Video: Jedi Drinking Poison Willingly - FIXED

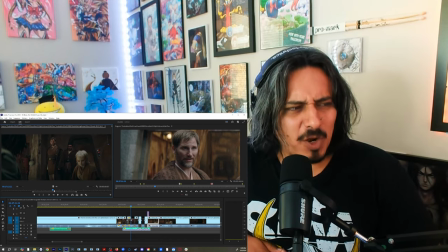So this is kind of a rough fix right now.
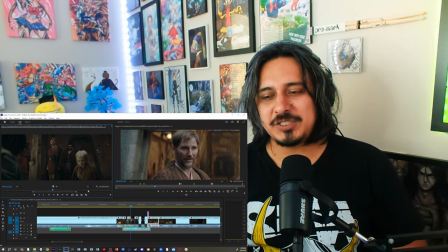But that's kind of where I'm going with. So let me show it to you. So like I showed you before,
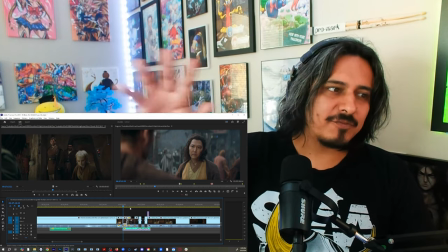I've spliced the conversation to where instead of them just talking and having the little banter,
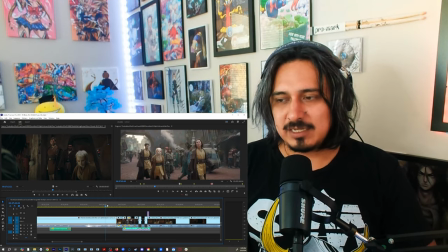it just moves faster and Sol is there. And the other thing is that we see her, we see May,
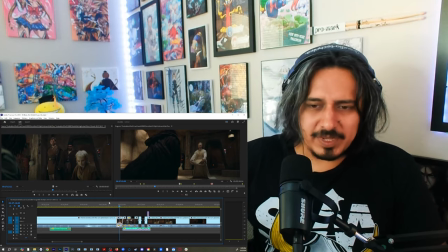we see May not talking, which is great.
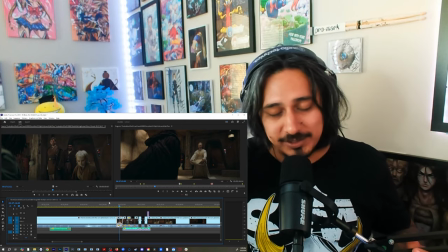It's amazing how her acting is enhanced by just not talking.
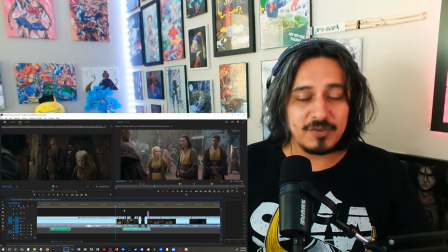So, first off, the pacing. So, let's go.
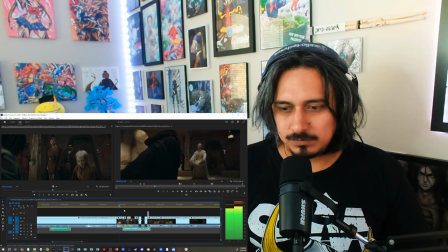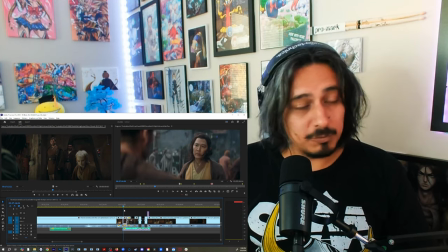Then we cut back.
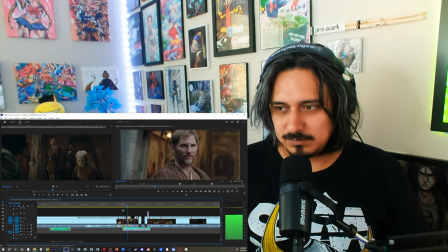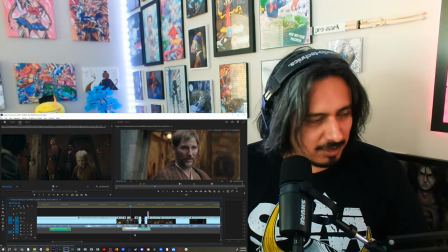Here we have, and we have a little bit of music to add a little bit of tension.
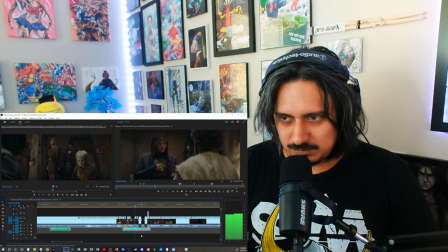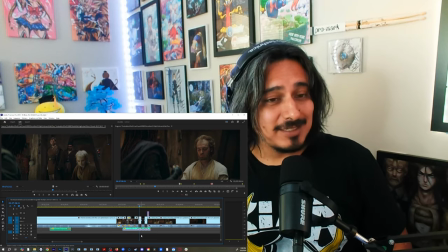She hasn't said a shit in nothing. She hasn't said anything, and she's already like, hey, I'm going to take this.
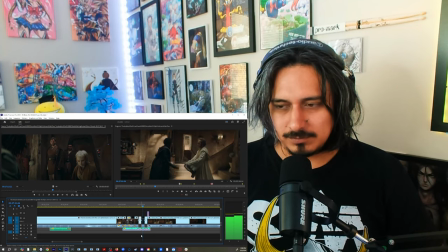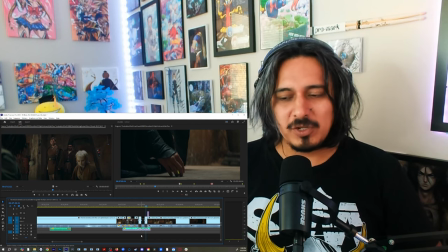She places the vial on the ground, but look at what happens. And this is what I mean.
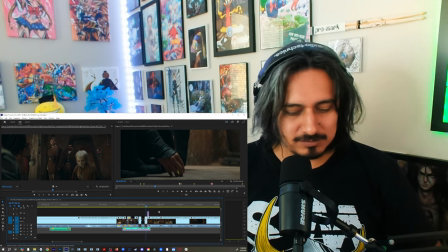This is a rough fix because I'm still, like, you know, working with it.
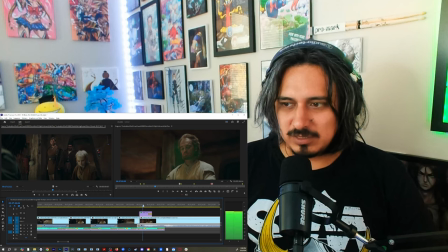You see this little green thing coming out.
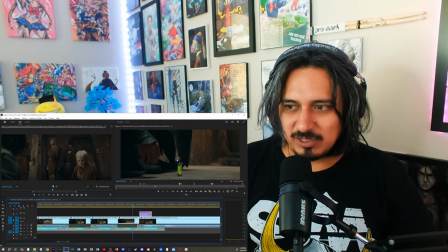So what I'm going to try to do is that I'm going to have a little effect to where there's a little bit of smoke coming in.
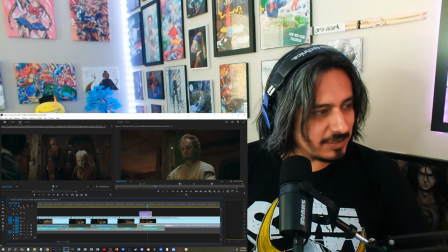And that smoke right here, this little green smoke, is what makes him wake up.
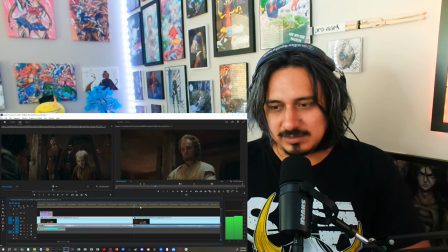And then we see this where he lowers.
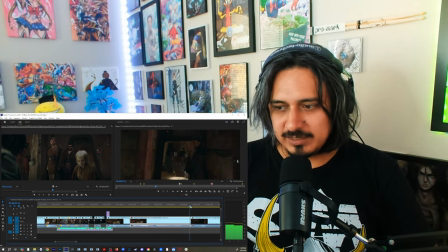I've been waiting for you.
and then next time we see him he's dead
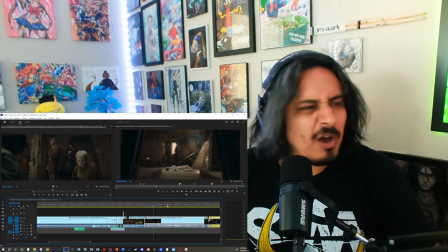and you're probably like wondering like how the fuck it happened well this is how
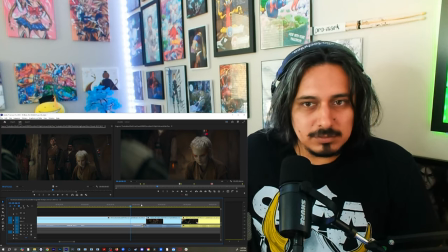remember when they talked about like hey there's no signs of struggle and he's like yeah he took this willingly
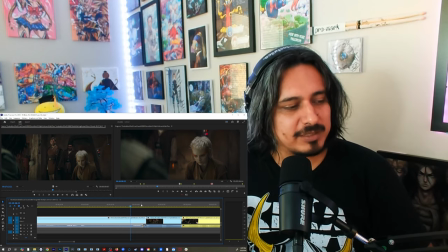I cut around it and now this is what's going on
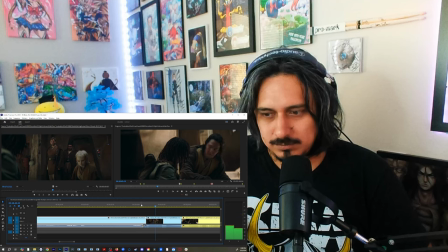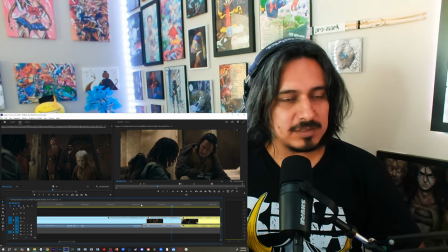so she knows this poison it's like oh i know this poison so most likely
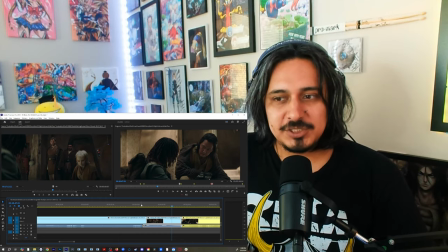if it's from her own planet she has some immune properties to it like she
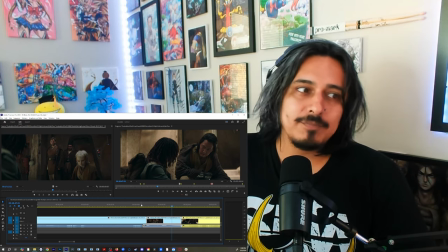might be used to it that's why may wasn't affected by the poison whereas
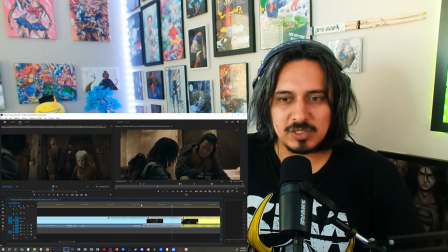the jedi was so that's why like you can imagine whatever
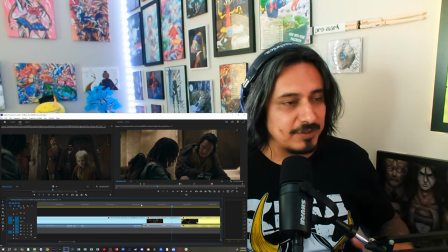you want about this poison now because it's just the MacGuffin that got him out of his slumber because it's just that potent or whatever.
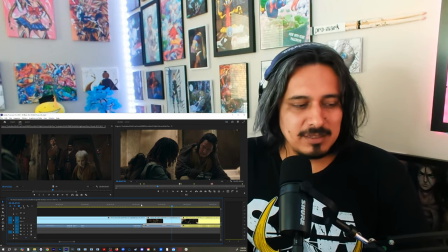But at least like you might think even like, hey, it's kind of a stupid move, you know, like the poison.
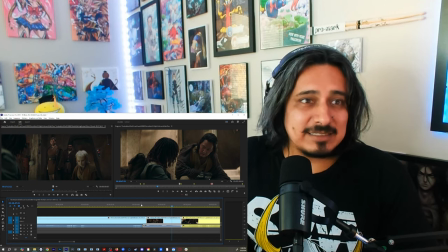OK, the smoke, whatever. In itself, it's better than what we initially got.